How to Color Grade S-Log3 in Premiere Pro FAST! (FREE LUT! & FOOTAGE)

It's not supposed to be hard to color grade S-Log3.
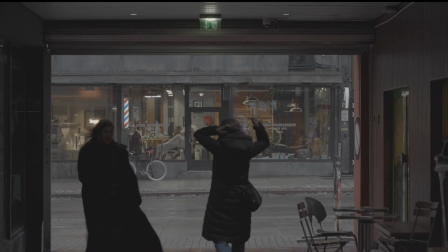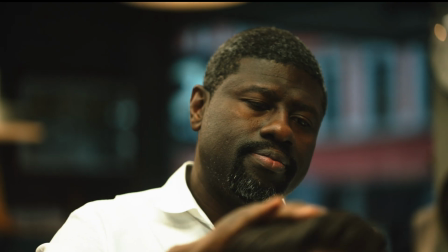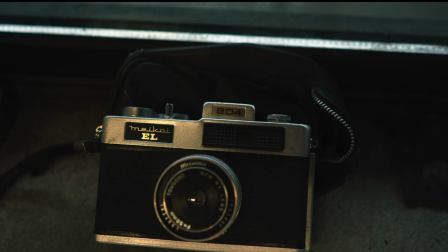In today's video, I'm breaking down how you can color grade S-Log3 footage in Adobe Premiere in the easiest way I know of using the built-in tools. And I will give you guys a free S-Log clip so you can grade along with me and hopefully learn easier. So without further ado, my name is Christian. Thank you guys for stopping by. Let's go.
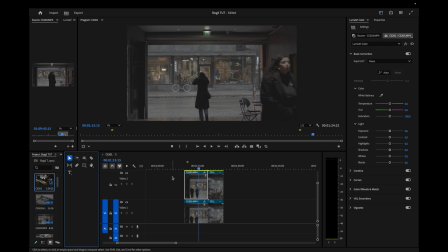[0:41]
The first thing I always do when I color grade is to convert my S-Log3 footage to Rec 709. In this case, I use my own LUT that you can download for free. I'll link it in the description below as well. There's different ways of applying a LUT like this, but for me the right way to go about this is to add a new lumetri color effect.
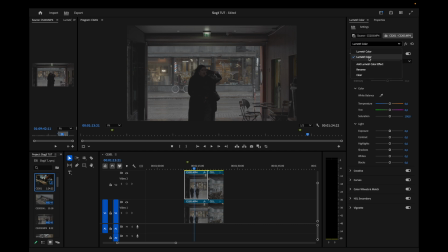[0:58]
And the reason why you want to add a new lumetri color effect is because now you have two panels. And the reason why you want to have two of these is because now you can apply the LUT to the last one and then apply all the adjustments to the first one. So just rename this to LUT, so I always know that this is the LUT.
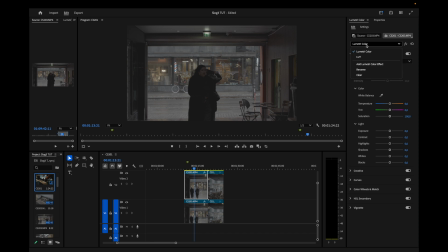[1:16]
And you can rename this to, let's say, all right, so now we have two tabs here, one for the LUT and one for the adjustment. So we can go to the LUT and we can add my LUT right here. I have two LUTs. You can download both these LUTs in the description below.
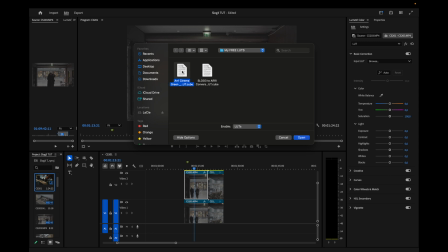[1:36]
The first one is just a conversion LUT, and the second one, this one that I use for this grade, is a conversion LUT with a grade to it.
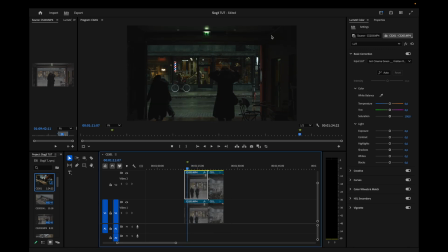[1:43]
Boom. As you can see, this is a little bit too dark, but there is not a lot we have to do to make this look good. Go to the adjustments, not the LUT, because like I said, if you grade on this panel right here,
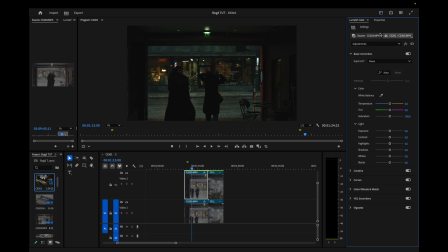[1:56]
then you are affecting the LUT and not the clip itself. So make sure to be on the first one here and you can drag up the exposure. So as you can see, if I drag up the exposure on this tab, you can see that the clip is looking good, right?
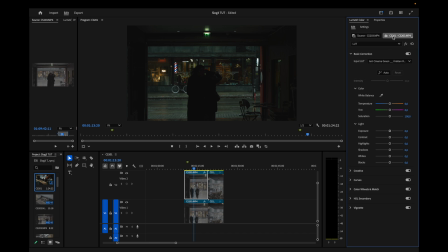[2:10]
But if I do the same when I go into the LUT panel here where the LUT is, you can see that it's not the same. It's not doing the same thing because you are, like I said, affecting the LUT and not the clip itself.
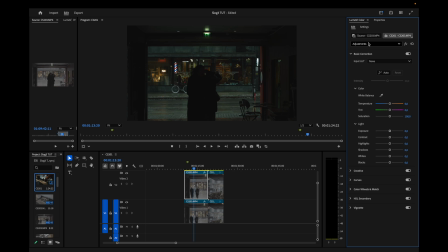[2:23]
So make sure to always be on the first tab here. And I don't know why, but sometimes if you jump from clip to clip and you go back, boom, you can see now I'm thrown back to the last lumetri color effect, which is something to be aware of when you're color grading,
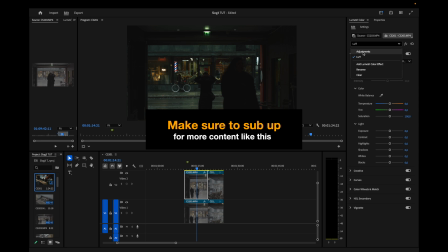[2:38]
because if you start grading here, things will not be the same. All right, so go to the adjustments, and here, of course, I have to drag up the exposure. I'll drag it up to, let's say, 0.7, and then I can drag down some shadows to create contrast on this image.
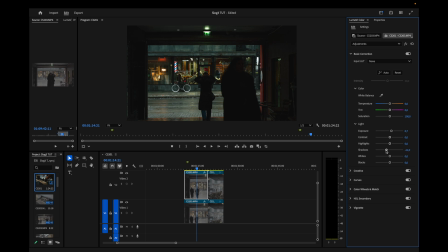[2:55]
This is way too much, of course. Let's drag this back to, let's say, 19, okay? And then I can drag down the blacks a little bit to create a little bit more contrast in this image. Okay, 29, and I can drag up the whites a little bit to create that punch.
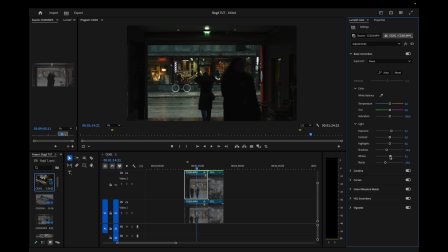[3:14]
Not so much, just a little bit. Let's say two. Okay, this is looking really good already.
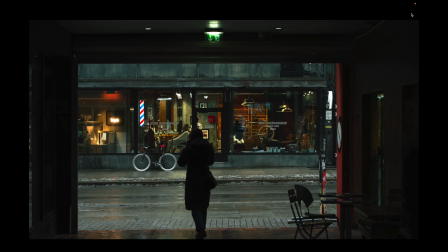[3:20]
Look at this. Boom. And we haven't done a lot to this image.
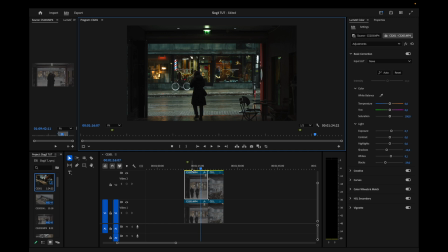[3:23]
You can just leave it at this, but I actually wanted to create this moody, warm tone to this image. So what I did here was to go up to the temperature slider and I dragged it up quite a bit. Let's say 11.3. As you can see, if I take this to zero, you can see the difference.
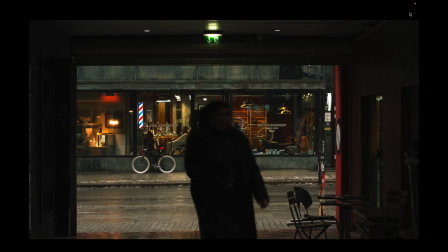[3:40]
This is before and this is after applying this warmth to the image. I really love this warm tone.
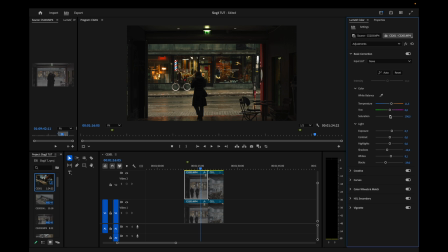[3:46]
And what you could do though is to go into the saturation and drag this a little bit down if it's too much for your taste. But yeah, I think that leaving it at 93 in saturation is a good number.
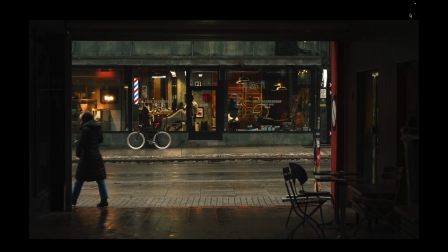[3:59]
This is looking amazing.
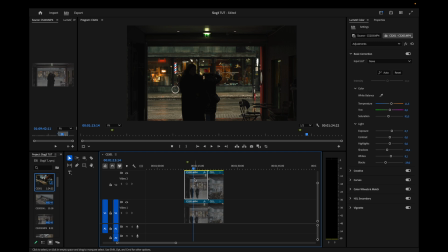[4:00]
And what we could do next then is to just copy all these adjustments and then drag them over to this clip right here.